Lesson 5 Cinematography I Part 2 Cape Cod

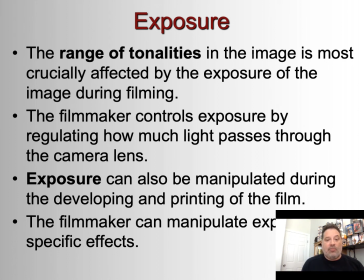[12:25]
And exposure can be manipulated during developing and printing to create specific effects.
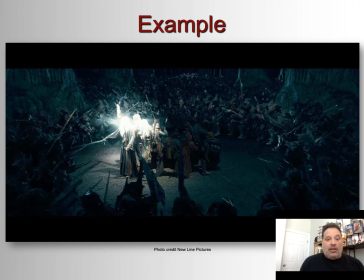[12:35]
In this shot from Fellowship of the Ring, you can see overexposed lighting in our heroes here, right? And this gives us a sense that the light that Gandalf is using is magic, right?
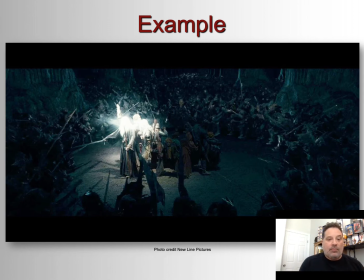[12:55]
This high intensity magic light that's so bright that it kind of just effaces them, right? And the artificiality is part of the point here because it's supposed to be magic and it's supposed to give a high contrast between the underexposed rest of the frame.
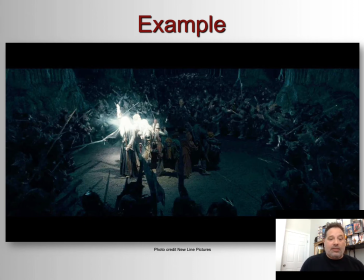[13:14]
And so, again, it's the filmmakers using exposure, manipulating exposure for very specific effects.
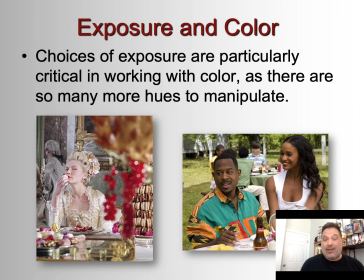[13:23]
Choices of exposure are particularly critical in working with color, as there are so many more hues to manipulate. As you can see in these two color shots here, where there's a lot of different colors popping out. And of course, color, again, is manipulated in post-production and editing, where they do what's called color correcting,
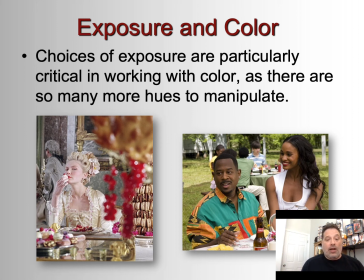[13:42]
to make sure that the final color is exactly the way they want it if they didn't capture it quite that way during the photography.
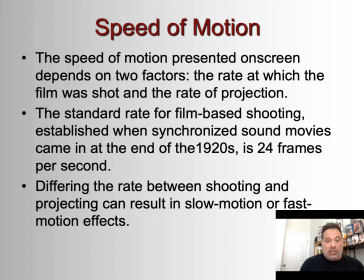[13:51]
Speed of motion. Speed of motion presented on screen depends on two factors: the rate at which the film is shot and the rate at which it is projected. The standard rate for film-based shooting, established when synchronized sound movies came in at the end of the 1920s, is 24 frames per second.
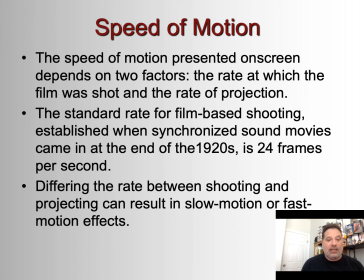[14:11]
That's how many frames per second are being projected on a screen when you watch a movie that's been shot on film. Differing the rate between shooting and projecting can result in slow motion or fast motion effects. So that's basically, or at least before digital, that's basically how they would create slow motion and fast motion.
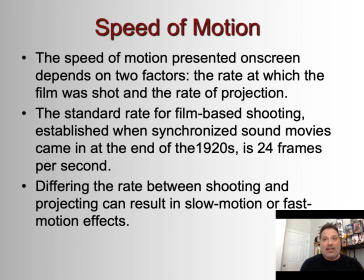[14:28]
So you see the herky-jerky fast motion of like the Keystone Cops, right, in early cinema.
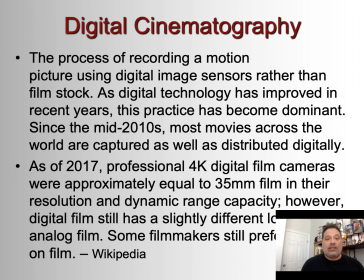[14:39]
And then finally, digital cinematography. We've talked about it throughout the lesson. You can't not talk about it now when you're talking about cinematography. It's basically the process of recording the motion picture using digital image sensors rather than film stock.
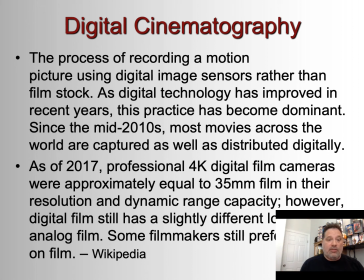[14:54]
As digital technology has improved in recent years, this practice has become dominant. Since the mid-2010s, most movies across the world are captured as well as distributed digitally. And the reason for that is basically because it's easier and it's cheaper. It's much cheaper to,
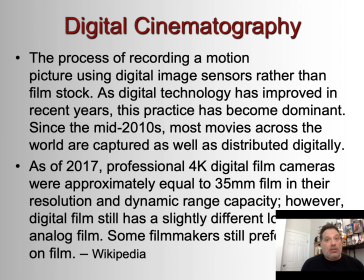[15:13]
film is expensive, so it's much cheaper to be able to shoot with digital, erase what you don't need, keep shooting until you got the image that you want. But it's also a lot less expensive to be able to project it, because all you have to do is send the
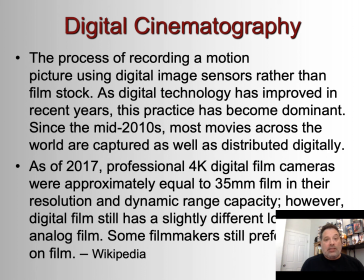[15:29]
hard drive to the movie theater, or at some point it'll probably just be streaming from a central location once the bandwidth is high enough. Obviously, that's much cheaper than loading up canisters of film onto a truck, putting it on a plane, sending it to the theater, and somebody's got to sit there and tape them together and then project them through the projector.
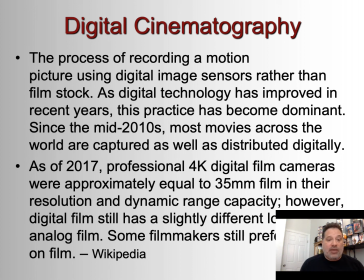[15:52]
And as of 2017, professional 4K digital film cameras were approximately equal to 35 millimeter film, which is the kind of film that mostly is used to shoot feature films historically, in their resolution and dynamic range.
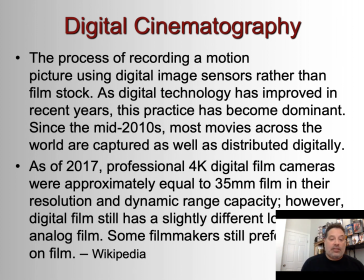[16:09]
However, digital film still has a slightly different look to analog film, and some filmmakers still prefer to shoot on film. And Martin Scorsese is one, and Quentin Tarantino is one. Steven Spielberg, a lot of these traditionalists,
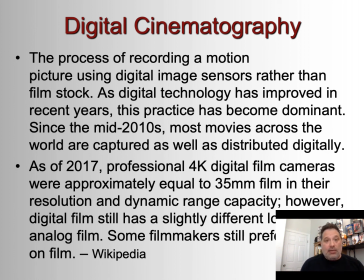[16:27]
guys that grew up worshiping the movies, and they want their movies to have a relationship with those older movies.